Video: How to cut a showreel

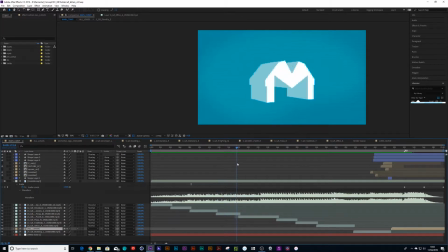5:07 Same thing again here. You can notice the M unfold from a table to an M, and as that pushes up, so is my mask.
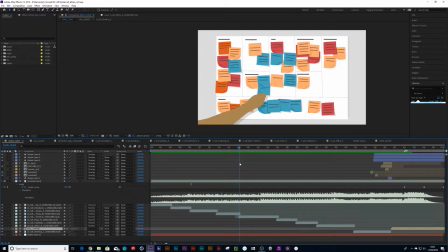5:17 It's pushing up to reveal the next thing, as well as that hand is going from bottom to top. So is the mask bottom to top. So you're continuing to keep your momentum going at one pace. You're not making it stop, and that's really nice for energy transfer, which is very pleasing to the eye.
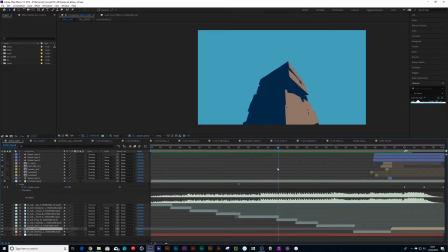5:38 And same thing you see here.
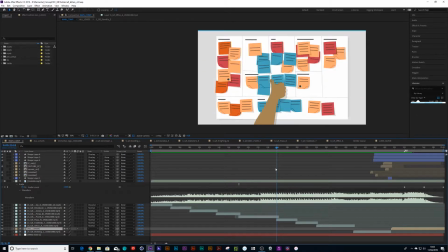5:41 Sometimes you can go down, and if you want almost like a bouncy ball effect, you can make it go in the opposite direction it came from.
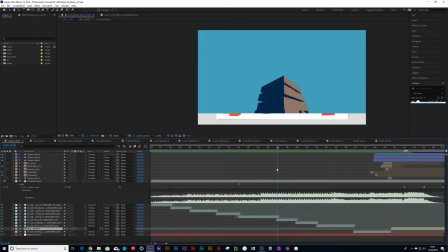5:48 So you pull it down and then pull it up. So you're literally leading the viewer's eye down to the bottom, and then you notice these pizza boxes are stacking up and they're going up.
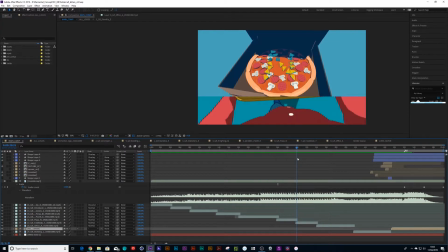6:03 And this one can be quite subtle. It's going up and the character's walking forward.
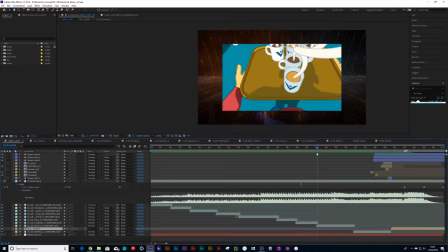6:10 Same thing again, he's walking forward. And with this one, I've shrunk down the mask
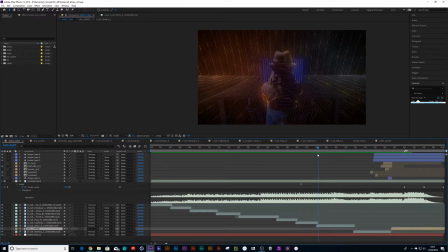6:20 to get the idea that it's shrinking down into the footage as if we're pulling away from it.
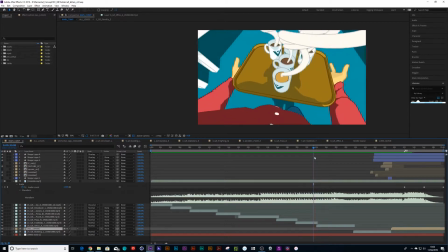6:26 And so you get that feeling of boom.
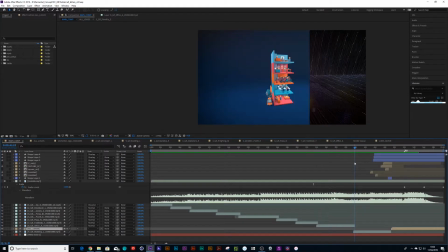6:33 And here the mask is pulling to the right, and this building L is turning. And the next step I want to do is I want to lead the viewer's eye to the left side of the animation,
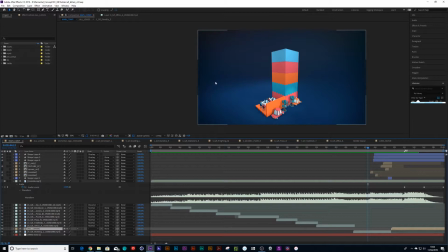6:52 where I'm going to reveal this logo. So watch what I'm going to do here. I'm going to make that viewer look over here by a little blinking crosshair, and then I'm going to draw lines, and it's going to blink over there, and the lines are traveling, so your viewer is looking to the left now.
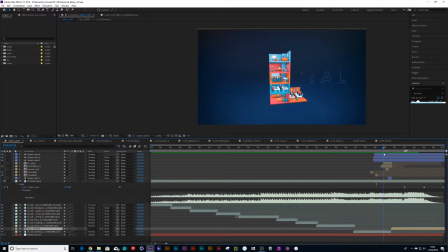7:12 And then I'm going to make an animation of the word elemental, drawing once again from the right to the left, leading the viewer to this left corner.
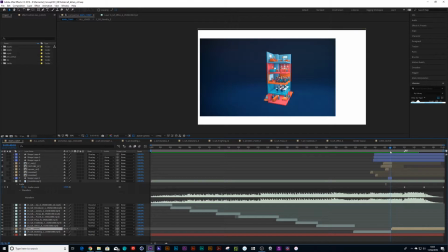7:25 And then I've drawn a mask over the top, and that mask draws right to there,
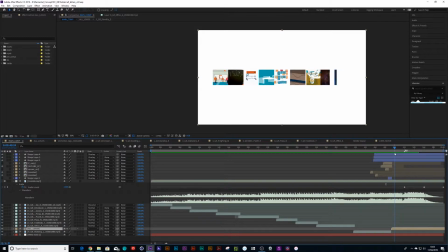7:31 and you get a square, and then my animation draws on the word elemental. And yeah, that just gives you a little bit more of a it doesn't make your viewer's eyes work too hard, and therefore that it's more pleasing to the eye.
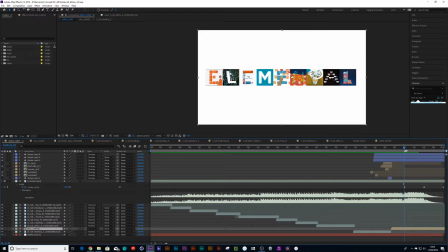7:53 And same thing again here, when this pulls out like this, notice how that momentum is going to make the V spin. So it's almost as if like some imaginary
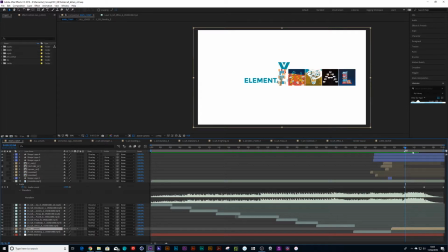8:11 thing is attached to that V, and as it spins past, that V is going to spin. So you get this vroom, and it spins.
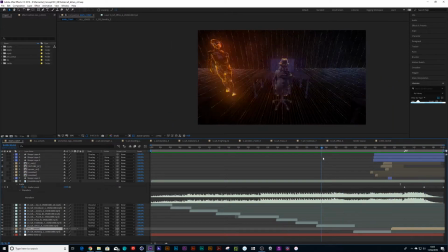8:22 And yeah, I hope that helps, guys, just to get a little bit of understanding of the way you can just cut video footage in a way that just makes a reel pop a little bit better without you actually having to animate extra to make that feel good.
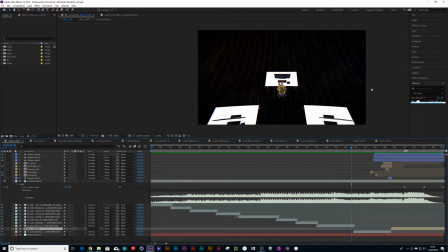8:38 Another good thing is to have a nice build up. So in the song, let me pull my headphones out so you can hear the track,
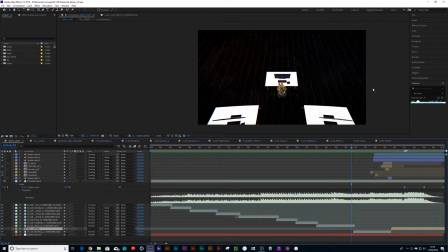8:50 is to build up a little bit of momentum before your final reveal. So if I turn my volume up, you notice this music builds up over here,
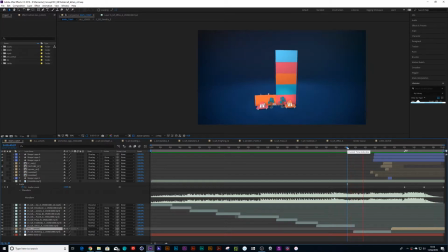9:02 and here comes the build up,
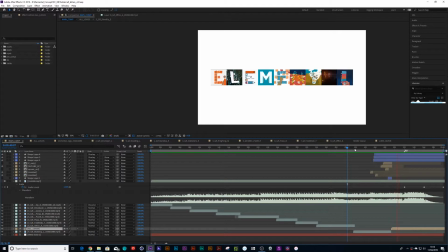9:09 and reveal.
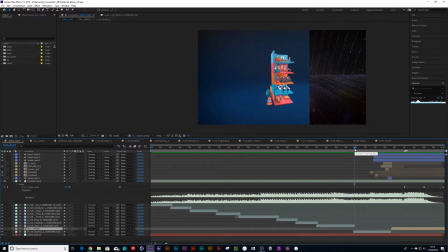9:17 And yeah, I think it's just good to take your music into consideration, that you can build up anticipation with your timings of your imagery before your final reveal of the logo at the end.
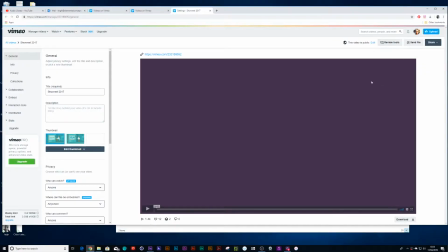9:36 Another example would be to show my old 2017 showreel. A lot of the work has homework from a course I did with School of Motion. I'll show you a link to them.
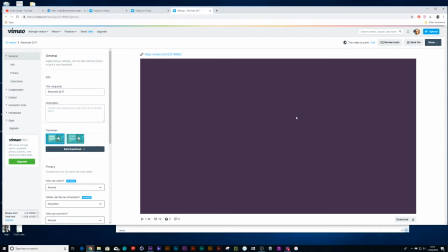9:50 They are the ones that taught me some of these fantastic techniques that I'm highlighting for you today. If you want to go in further depth, it's definitely worth checking out their course.
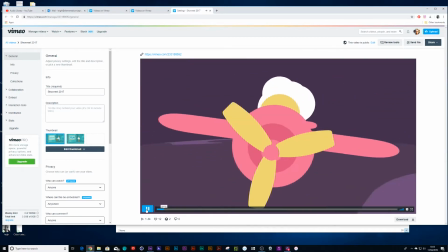10:01 So in this animation, you notice the airplane flies down and then the eye pulls up.
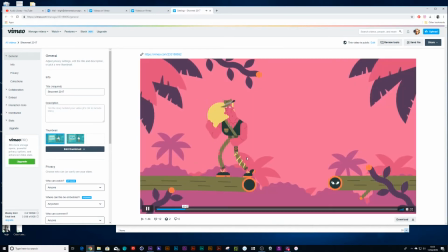10:09 This character is walking to the left and he comes from the left. Now watch, this character is about to fall down, and as he falls down, his hat shot up in the air.
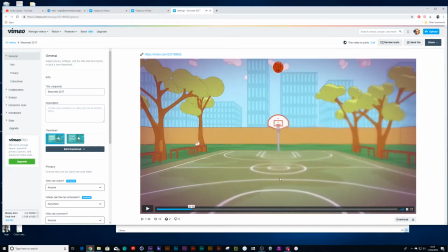10:19 I don't know if you noticed that, just over there his hat fell off his head, and then suddenly the ball in this video footage is shooting up. So you don't have to use masks, you can just use the momentum that's actually in the video footage.
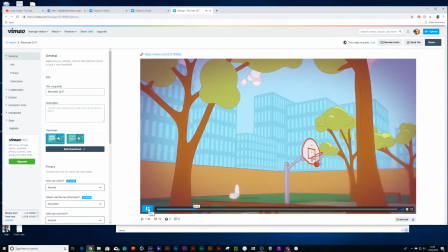10:33 Ball goes up in the air, it goes down, bounces. Now I don't know if you heard there, but I've even used the little beat of the music to time with my animation, so you'll hear bum bada bum bada bum, and it's the same sound effect almost as if the ball is bouncing. So listen out for it.
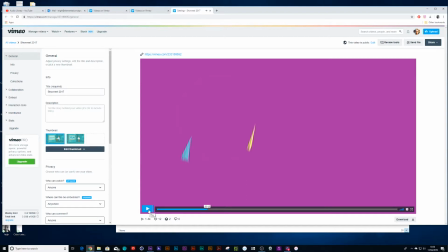10:57 And same thing for
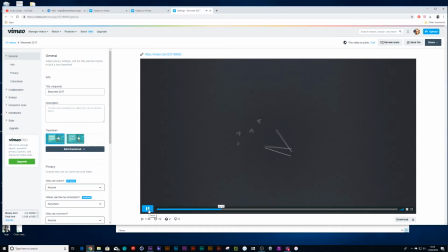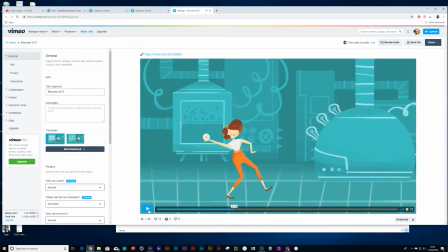11:05 so now here's another one.
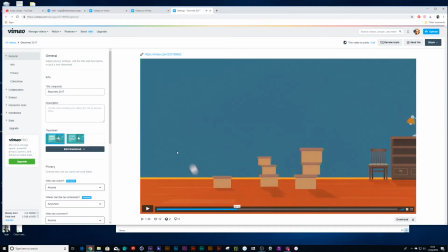11:06 Now this girl is going to be throwing a ball, and I had totally different footage here where a ball is coming in from the left and bouncing and dropping.
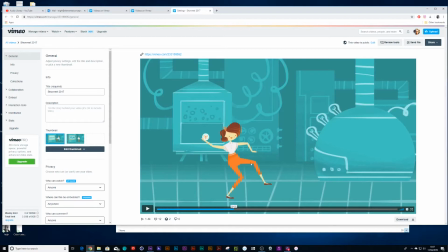11:14 Now originally this video footage of this girl throwing a ball, all I did is I flipped the video footage so that the ball could be going from left to right, and that way transfer of emotion.
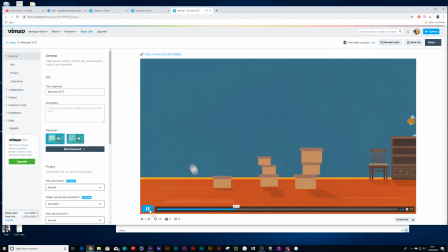11:28 Totally different video footage, there's a ball bouncing,
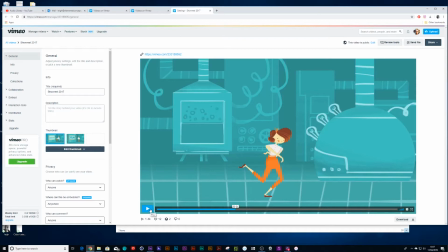11:31 and if you can listen in the background you can hear the sounds of a little bell in the track that goes ding ding ding ding, and it's timed exactly perfectly to the way the ball bounces here, which was a pure fluke, but anyway it worked.
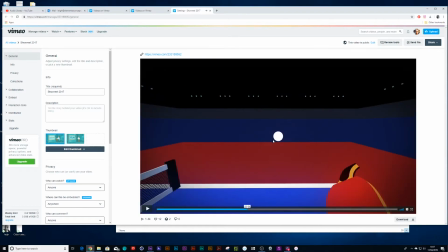11:49 Bing bing, and same thing again. Yeah, this ball is being hit by this ping pong bat.
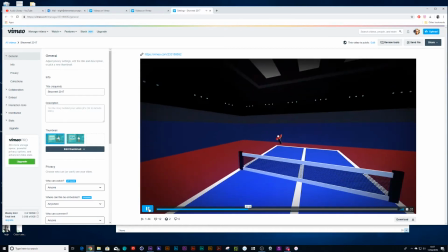11:56 Same thing with a bing bong, bing bong, bing bong.
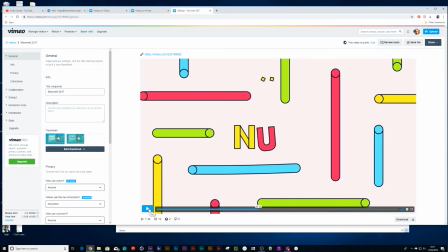12:01 So you can use music to drive your animation, or take your video footage to drive the sound effect of the music.
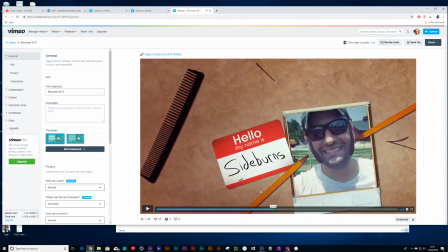12:11 And a year ago, as this is about to change the next frame, there's this sound, and it works perfectly fine in this transition. And if you heard that there,
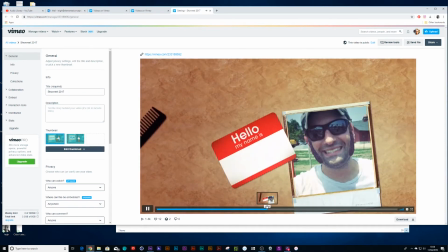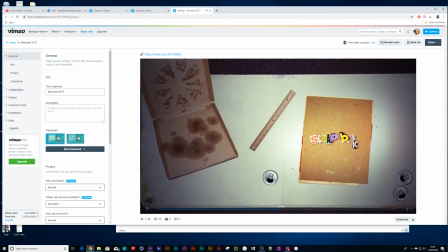12:28 so that was a great way to use that momentum also once again with the sound effect. And notice how you notice that ball falls down.
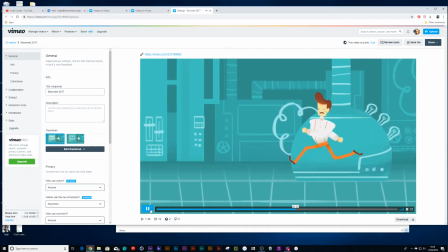12:41 Actually, I didn't really transition there, but sometimes you can't always get it right. Let's see, here we go, perfect example.
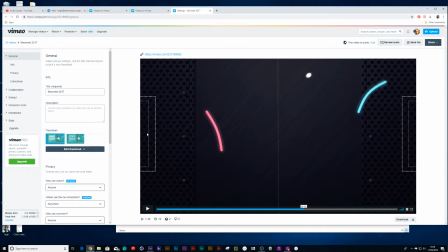12:51 So this bat hits that ball, and as it hits the goal, it lined up nicely with the sound effect that went good at it,
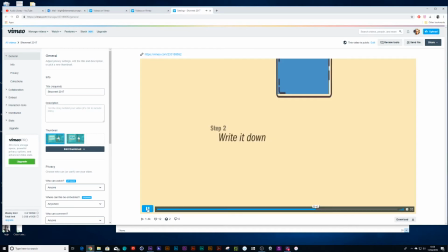13:02 and that just sells your showreel a lot easier. Same thing over here.
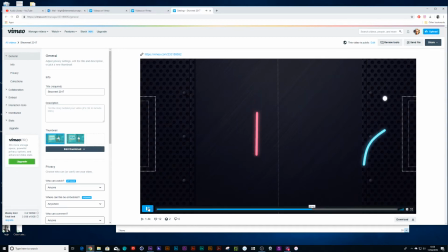13:10 This red paddle falls down, and as it falls down the suitcase comes down.
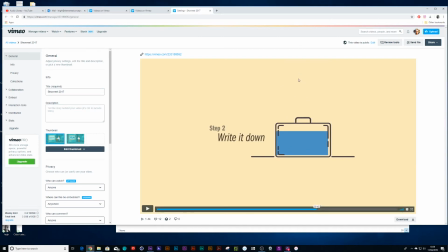13:16 So two totally different video footage, but you're using your transfer of momentum to draw their eye.